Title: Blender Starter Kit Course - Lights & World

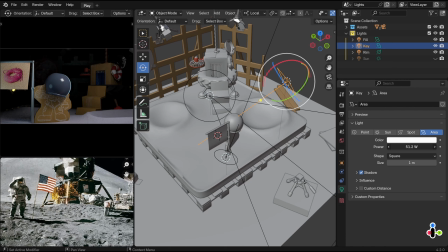249s
Everything is a little too dark, and we don't have enough reflections to sell the feeling that we are indeed on the moon or in space. So we should get to know the world light. In material preview mode, there are several presets.
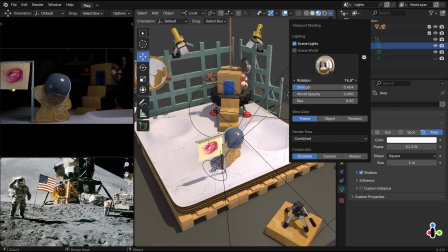261s
We can control their intensity and rotation. Now there is ambient light in the scene.
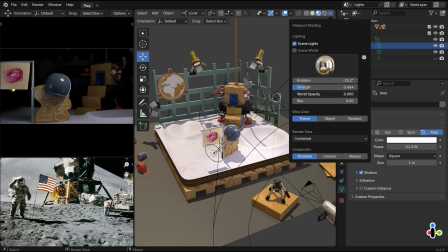267s
It's even possible to see it if we set it up.
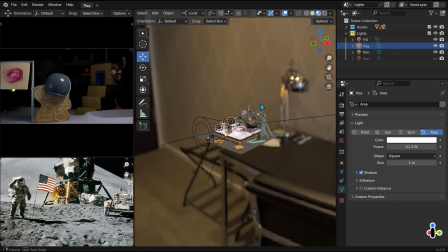270s
The scene seems to be inside this place, and it affects the lighting, the colors, and the reflections, like here on the helmet.
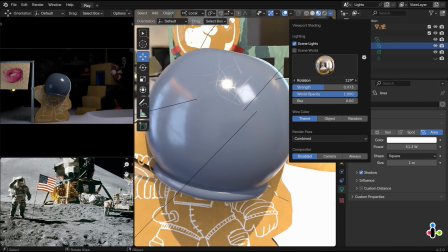278s
But the world light from the presets in the material preview won't be rendered and won't appear in the final export.
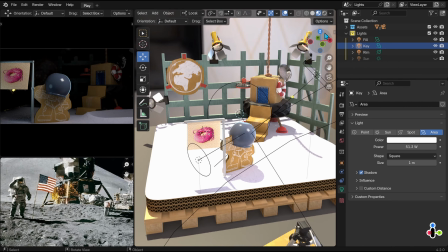284s
It is here for a quick preview purposes only, before we get deeper into details and determine our own world light.
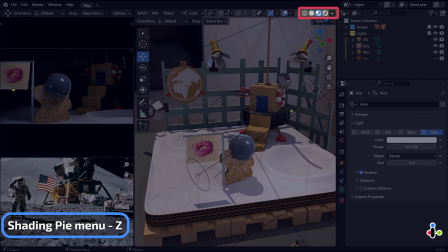291s
So we need to set our world light ourselves. From the moment we are in render preview, like here in the editor showing the camera view,
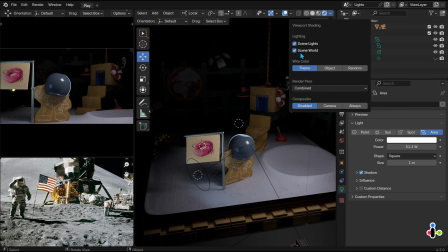300s
We are actually using the light of the world, unlike Material Preview that doesn't use it.
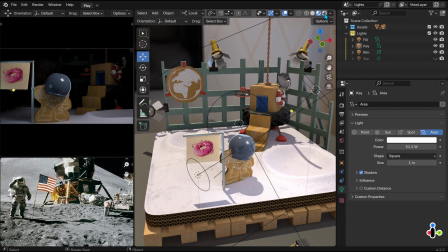306s
Of course, this can also be changed. We control the world lighting from the Properties editor in the tab of the red globe icon.
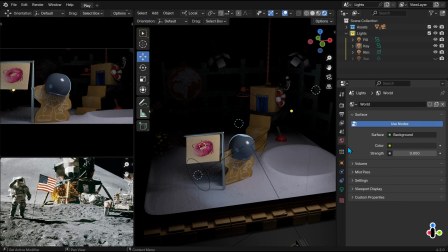314s
World light is actually a material. We can increase its strength, and we can see the effect of its color too.
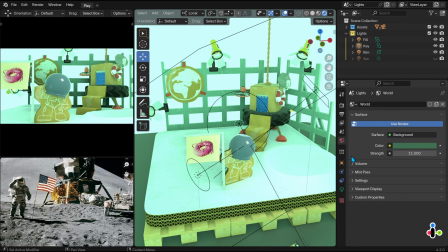322s
But the color is uniformed and does not give the richness of working with textures.
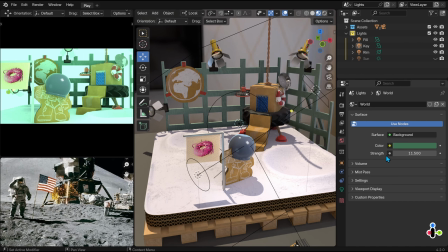330s
So we need to replace the color with a texture. But not just an ordinary texture, but images with a wide dynamic range, called HDRI.
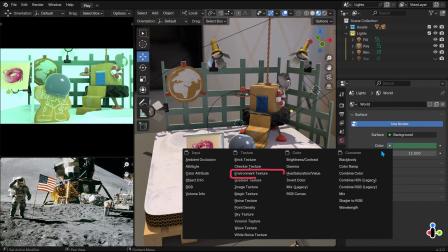340s
Change the surface from solid color to environment texture. You will see that we got a vivid pink color.
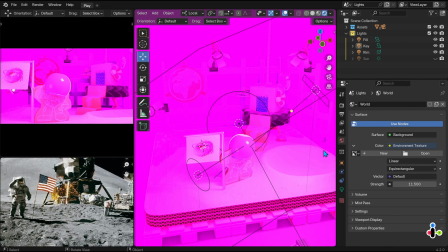348s
And that's because we haven't chosen a texture yet. Click Open and select an HDRI file from the lesson folder.
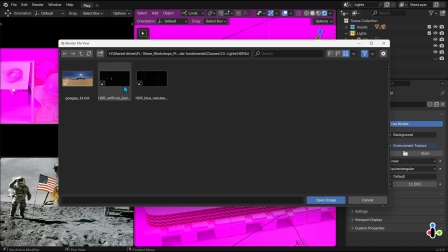356s
I will choose this space here in the middle. We got this space.
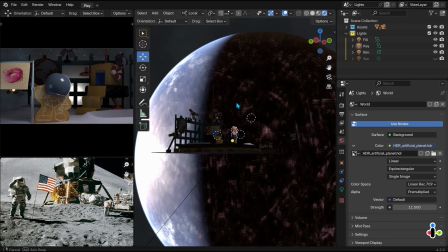364s
We can see the Earth in the distance, and the Sun, and the whole galaxy.
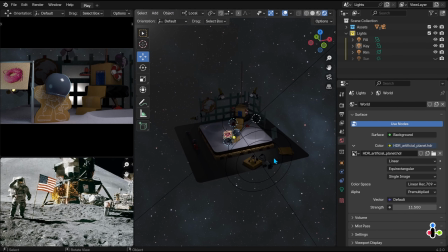369s
Already we feel our scene is much more present where we would like it to be.
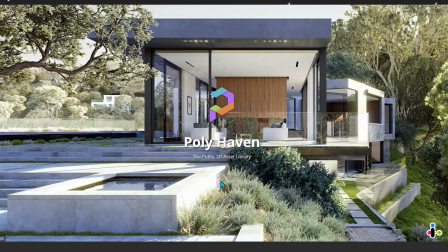375s
There are a lot more HDRI images on Polyheaven websites for free.
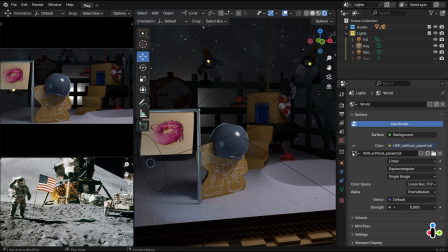380s
We can indeed control the strength from here, but not the rotation, as we have here. Okay, take a deep breath and follow me. We will change the vector to mapping, and in the mapping vector, we will choose Generate.
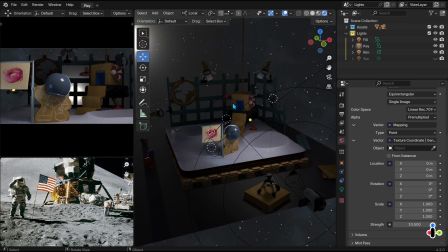398s
Sorry you had to go through this. By the way, after you will learn about the node editor in the next lesson, it will be much easier for you to set the world lighting. In any case, we now have control over the rotation. The z-axis usually is the one that will be useful for us.
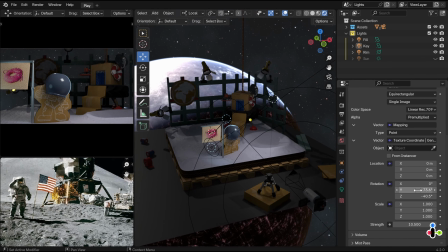412s
But in our case, as we are in space, you are welcome to go crazy with it.
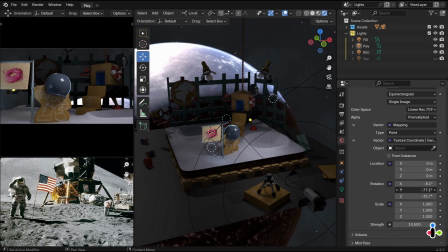417s
Now the world lighting is reflected in the shiny objects and affecting the overall lighting of the scene.
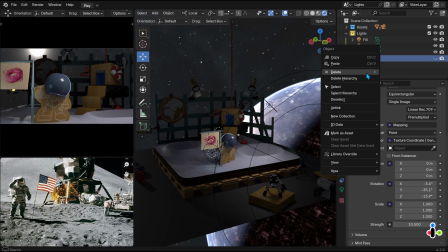422s
You can delete the sun we created, because we have a real sun now.
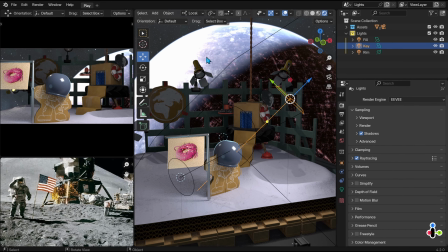425s
Do you remember from the render lesson that if you don't want to see the world behind and that it will not be rendered,
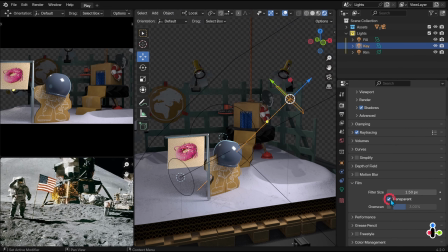431s
in the render settings, in film, we can set it as transparent. But in our case, the background fit the scene just right.
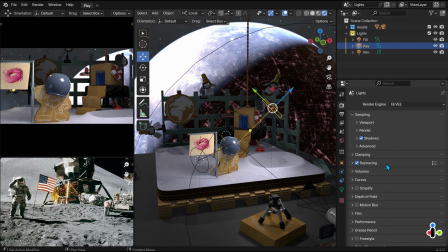439s
That's it. That's official. We are landed on the moon, and don't let anyone fool you. Happiness and light to all. See you in the next lesson.